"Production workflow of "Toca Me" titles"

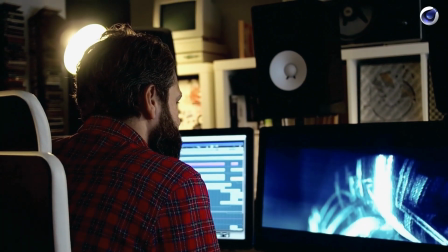They were just going off and creating the score, and then this is like the final tweaks when they had the final or almost final version.
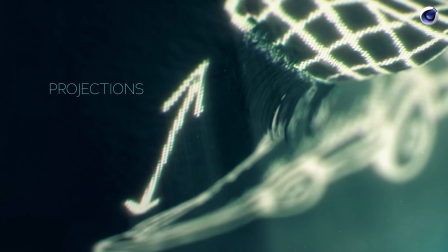So yeah, that was big fun. So let's talk about projections.
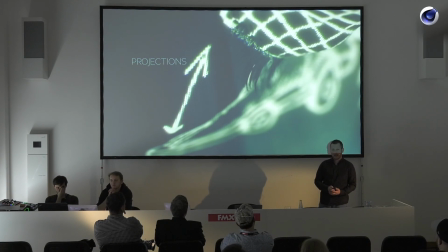How and why and how do you get the projections onto the surface of the actual model?
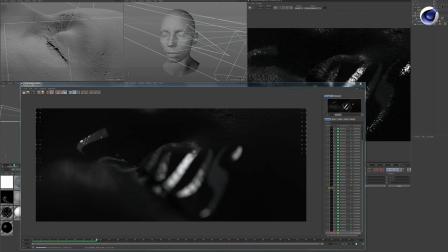Well, we did a few tests initially after having the model ready and after having animatic ready. We did tests just to see how can we come up with this look, and it was really tricky because if you are not really lighting the model traditionally or not using an HDR or anything,
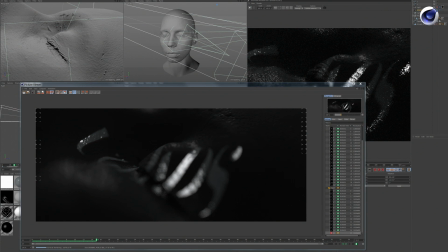it's really difficult to kind of direct how the look of this whole thing will be.
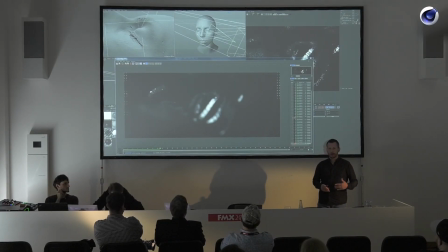And of course, you also have to use GI, global animation, to actually create the bouncy light. So for example, if I project with a flashlight onto my face, you know, part of my big nose will be illuminated and part of my cheek will be illuminated, but the rest will be dark.
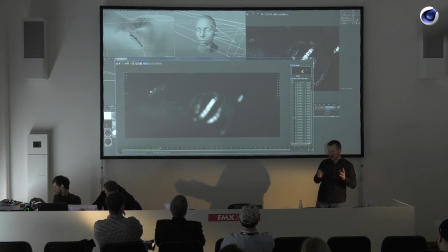But you will see a little bit of highlights here and there. So it was kind of a tap into the mystery of darkness,
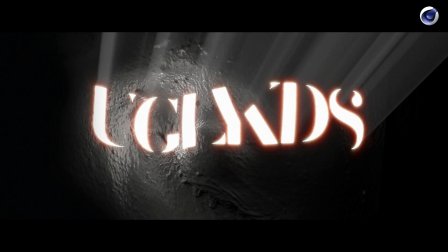and we didn't have the actual images ready, but we used Daniel's logo, Ugly Kids here, just to see how this will look. And I think these are first tests with Arnold still. So this is everything straight off the render, no comp there, just to see how the rays,
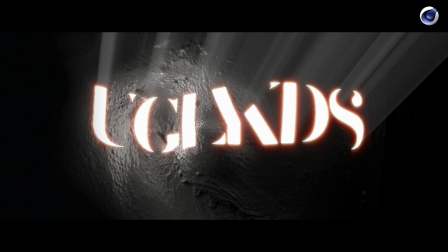the volumetric lights will affect this, and how actually the bounciness of the light will affect the surrounding area.
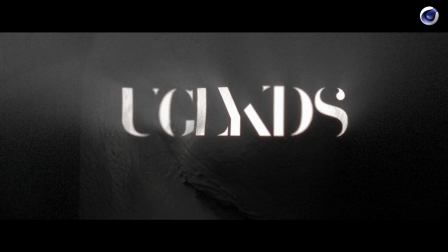So these renders were kind of giving us an idea where we wanted to go. But we were a little bit afraid of the render times.
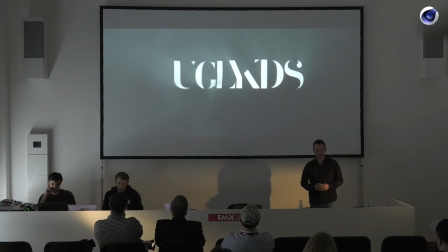So the render times were immensely high. For one, having this high poly count, having things like subsurface scattering, and also in basic GI, volumetric lights. I mean, these are all things where you just go like, no, just don't render that. Don't hit that button. No, oh shit, hit that button.
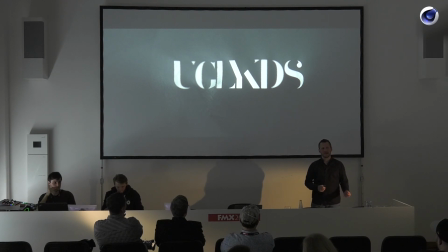And then you wait. And then you go off for a lunch break. And then you're like, oh yeah, when I come back from lunch break, I see 1/3 of the frame.
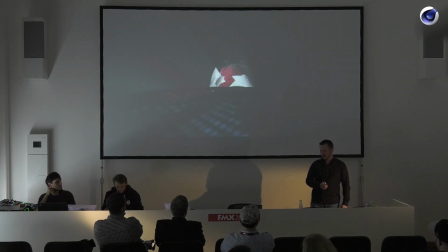And then you go like, okay, so how can we pull this off?
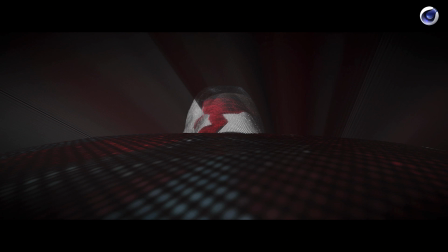A bit more about this later, but these were a few tests that gave us a little bit of confidence, but shocked us at the same time.
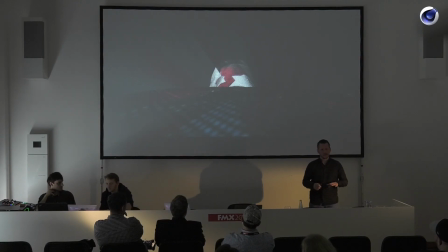This is one of the very early tests using actual artwork from Joshua Davis, projecting it on the surface, and we found that this whole thing is way too bright. As you can see, you see some blue and red. This is like the color version. And we found that using the colored versions will not work because each artist has a different style,
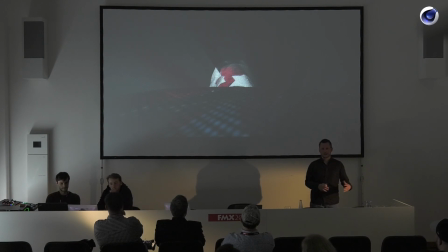each artist uses different colors, and this whole thing is just going to look like a mess. There would be no
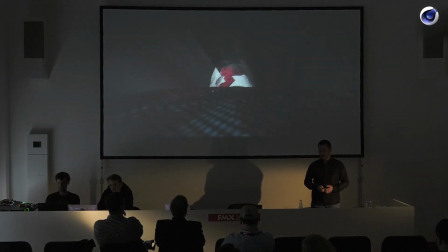cohesiveness of this whole piece. So that's why we decided to take each artwork and create a black and white version of it.
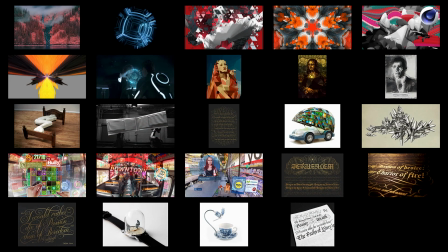So these are all the artworks, as you can see. Actually, just a selection. They were just bombarding us with artwork, and you just go to stuff like, and you go like, oh my God, this is so good, this is so good. And you were just in awe about this talent, and yeah,
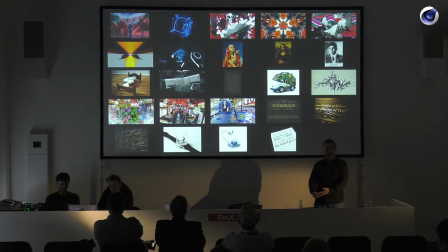you try to just do justice to it and do something nice, but still you just go like, okay, wow, this is crazy. But at the same time, you can see this is all very colorful, all weird and different.
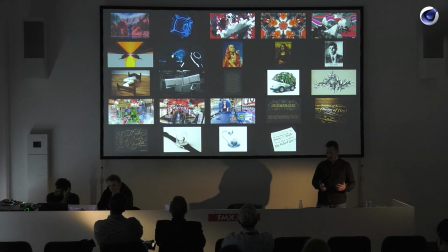And how can you pull this together to have one style that kind of matches it all?
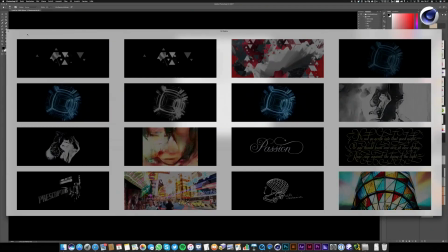And we decided, okay, let's put it in black and white, and let's just go with certain areas. So obviously, everything that is black will not be illuminated. Everything that is white will be super bright.
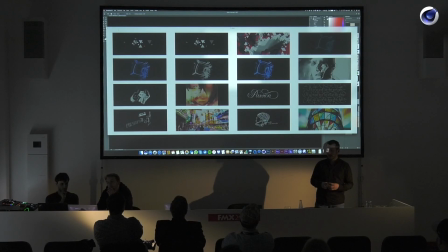So we try to balance it, to find something that gives us areas of brightness, but also darkness to have contrast. And yeah, we looked for some images, and these are the ones that mostly worked out well.
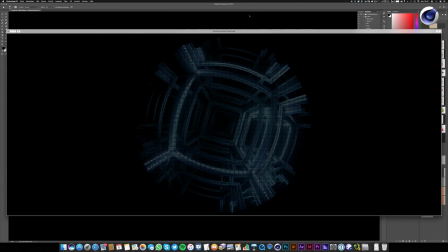And then we thought, okay, if you just take this image as it is and project it on, you will have super hard edges and everything looks just so pristine.
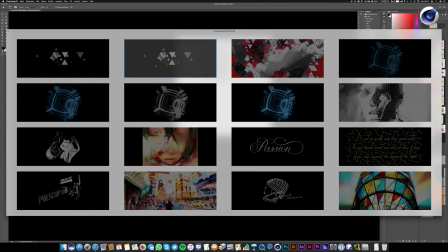But if you look at the projector really closely, even if I look here now, you see some, actually you almost don't see any chromatic aberration.
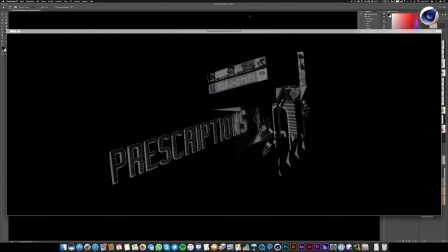So it's a kick-ass projector. But normally you will see a little bit of imperfections, right?
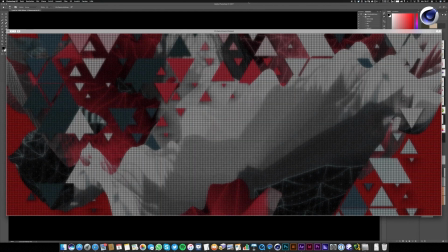And we try to replicate those imperfections just as the pixel, the mosaic or the rasterization effect.
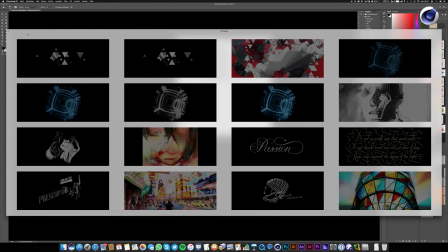So we try to mimic that, and that's why we took all of the images that we used into After Effects.